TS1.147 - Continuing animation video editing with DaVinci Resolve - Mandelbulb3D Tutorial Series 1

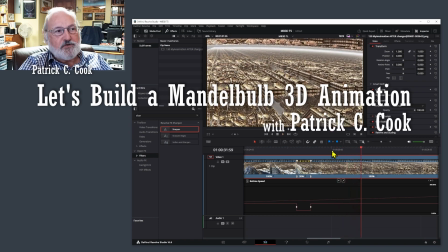[0:05]
Okay, now continuing our conversation
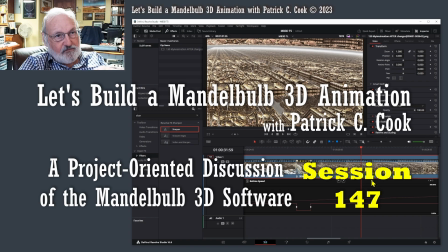[0:09]
as it pertains to the motion, the animation motion.
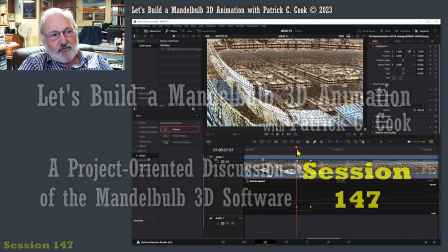[0:17]
I improved the part where it kind of jumps.
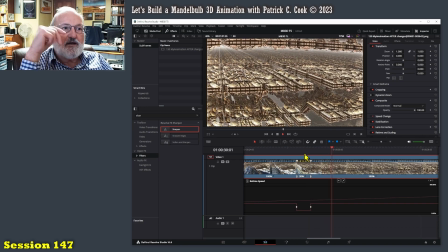[0:24]
I can tweak that out a little bit more. There's more I can do with that. But now I'm in the long forward now.
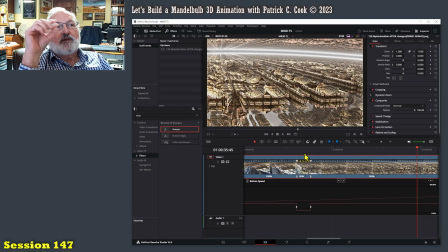[0:32]
All right. Now here's the interesting thing. In a vast environment like this, okay, where we have a lot of simulated depth. All right, we've got a lot of depth out here. Okay.
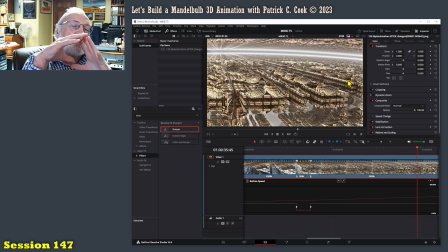[0:51]
Your speed, your animation speed through this environment kind of enhances the feeling of vastness.
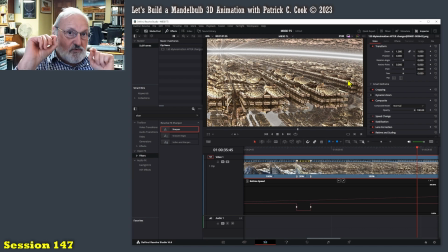[1:07]
If you go really, really fast through an environment like this, it just looks like it's maybe miniature because you can pass over it real quick.
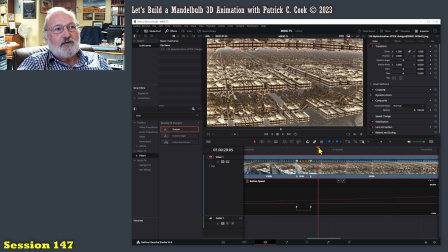[1:18]
Let me give you an example. Let's just say I come along like that.
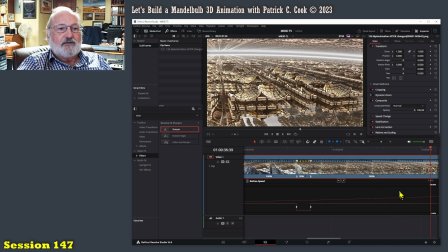[1:24]
You see? Zip. You see how it doesn't feel as big?
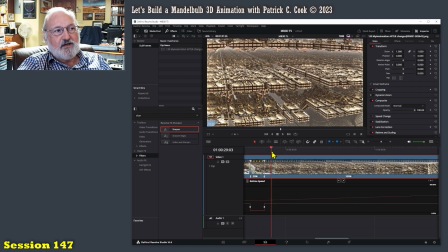[1:33]
Zip. Now, if I do something like this and I'm just kind of really crawling, now that feels big. It feels like it's taking a long time for
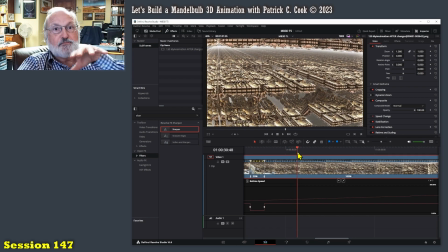[1:47]
your airplane or whatever you are, Superman maybe, to fly through this area. Now, the key is that you don't want it to be too fast, you don't want it to be too slow.
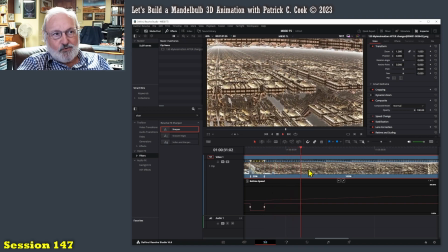[2:00]
So I have here an opportunity to adjust the speed of the animation, the motion, using, actually it's not too bad, actually. It's pretty good where it is. But I'm going to put another
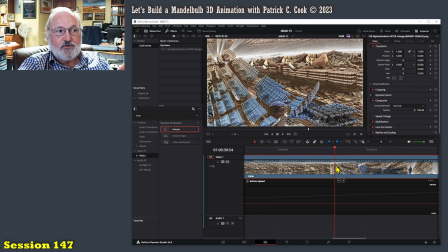[2:22]
key point right here so that I can demonstrate to you how we can adjust that forward motion speed. I'm just demonstrating. So I'm going to put another key point right there. Let's get it to where we can see everything. So this is at 100% speed.
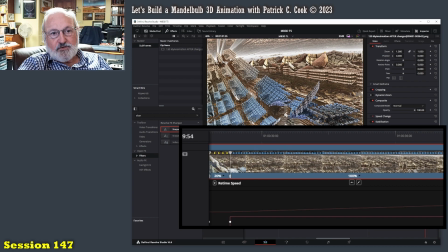[2:42]
All right, this is the one that we were doing earlier. So all I'm going to do is I'm going to adjust this speed.
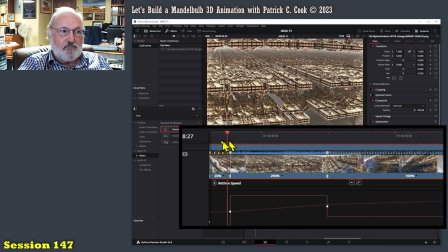[2:50]
Now I've made it much faster. So if I play this back, you see how we're zipping through now?
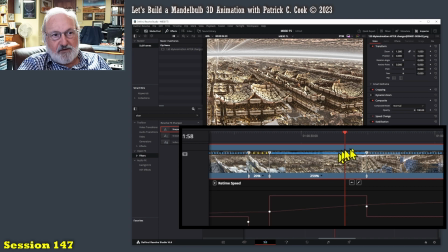[2:59]
Because I've increased the speed of the timeline between here and here to 259% of its 100% native speed.
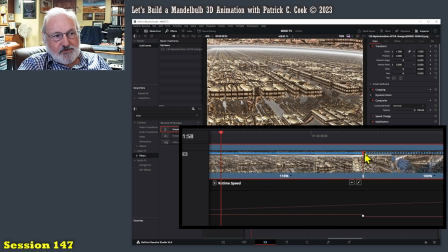[3:12]
All right. So if I wanted to just slow it down a bit, let's say 90%. Let's make the timeline so we can see more of it. Now here we go.
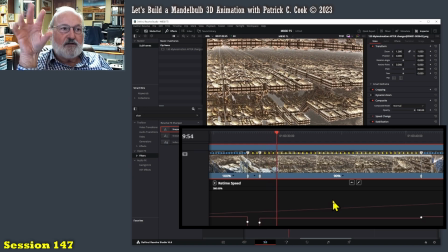[3:25]
So we're going to have 90% of the original 100% speed.
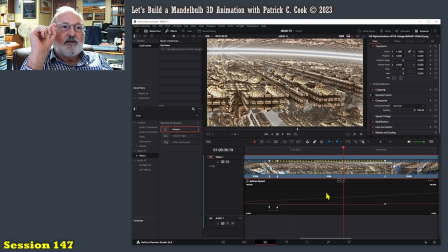[3:32]
Not too bad. Not too bad. Here's the point. When you're moving through a simulated large expanse like this, you want to find a balance between
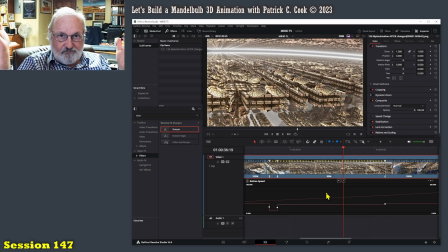[3:51]
the motion is too slow and it becomes boring, and too fast where it becomes unrealistic. It's just really as simple as that. All right.
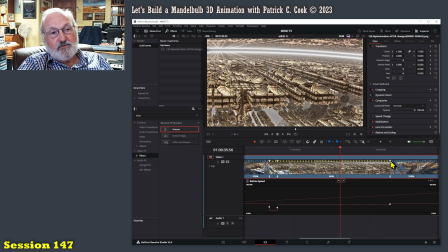[4:04]
So I'm going to leave it at 90%. I think that was a pretty good speed.